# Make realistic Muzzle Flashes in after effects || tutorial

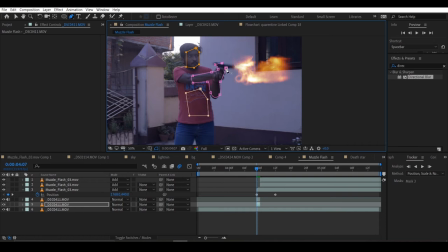(4:10)
For the environment, I will add a mask in the wall, a big mask like that. And now I will add tint to it, map the black to dark yellow
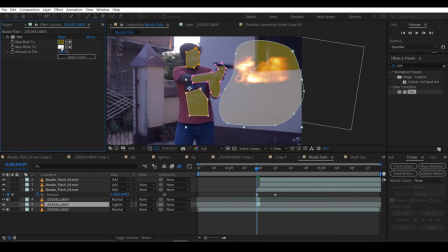(4:31)
and map the white to a bit light yellow. Feather all the mask a lot and feather the mask at the wall the most. You can see the values on my screen.
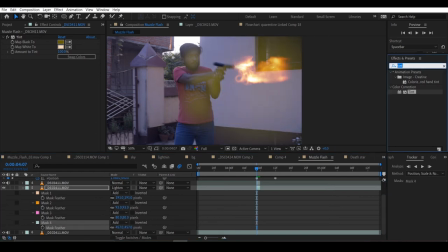(4:49)
And now we'll add a glow effect to it. I'll change the amount to 50
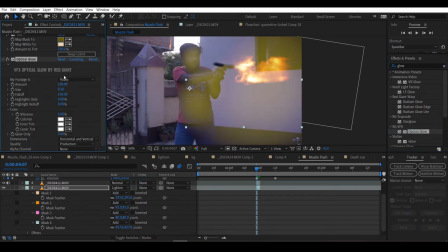and change the size to 0.04. You can play with the settings and see whatever suits you.
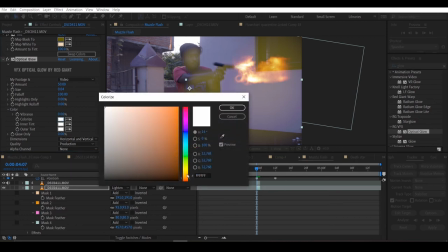(5:09)
And I will change the color to a bit yellowish.
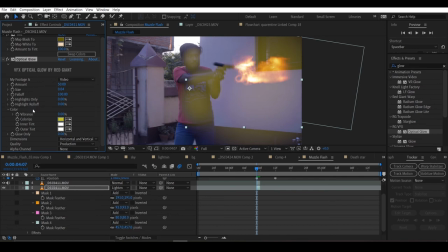That's it.
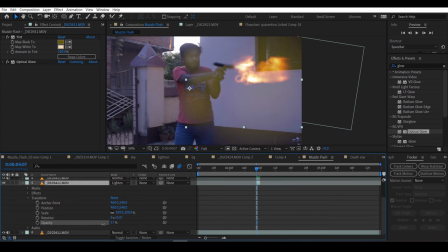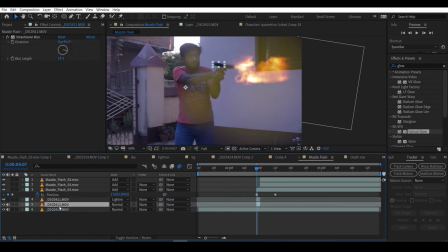(5:35)
And now I'll turn the opacity down and bring the recoil below, because the recoil also should have the glow.
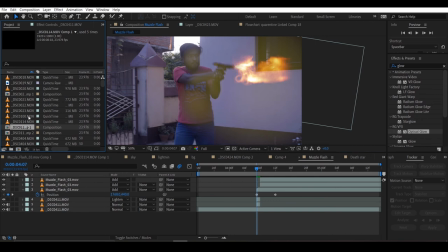(5:49)
And now it's time to add a bullet case, so I'll search for that. I'll scale it and position it.
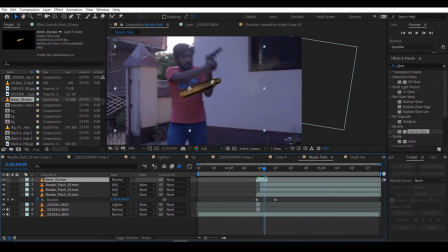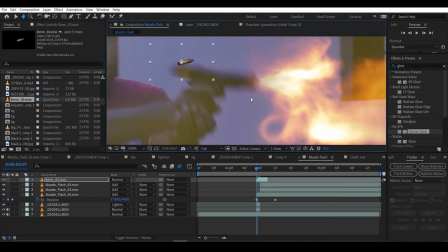(6:14)
Now the bullet should leave the scene in 1 to 2 frames, because that's how fast bullet should travel. So I'll place the bullet like it's ejecting from the gun
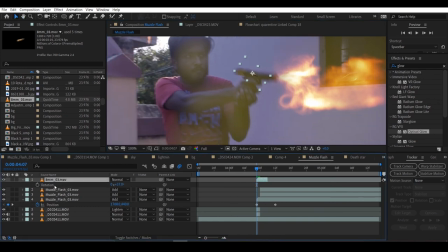(6:33)
and keyframe the position.
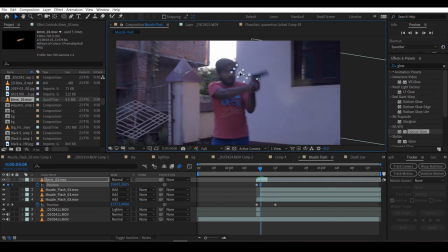(6:39)
I'll skip one frame and make a parabola, because that's how things work in the universe. So as you can see, I'm making a parabola.
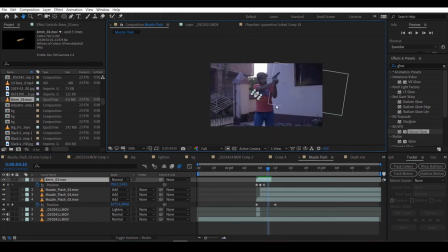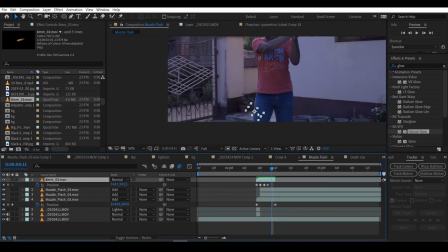(7:04)
You can see the bullet is only staying for 3 frames.
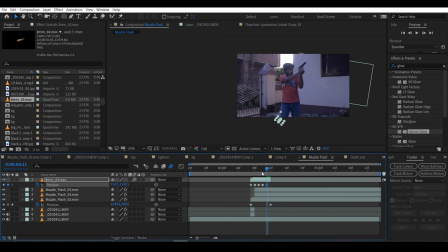(7:09)
So I will turn on motion blur so that it doesn't look chunky. And that's it. So this is it, guys. And here's how the final video will look after some grading. So I have added some camera shake to make it more interesting. I have a video on it, how to add camera shake. Here's the link, or maybe down here. It's in Premiere Pro, but in After Effects it's the same process. Thanks for watching the video. Leave a like if you enjoyed it, and sub if you loved it. And I'll see you. Bye.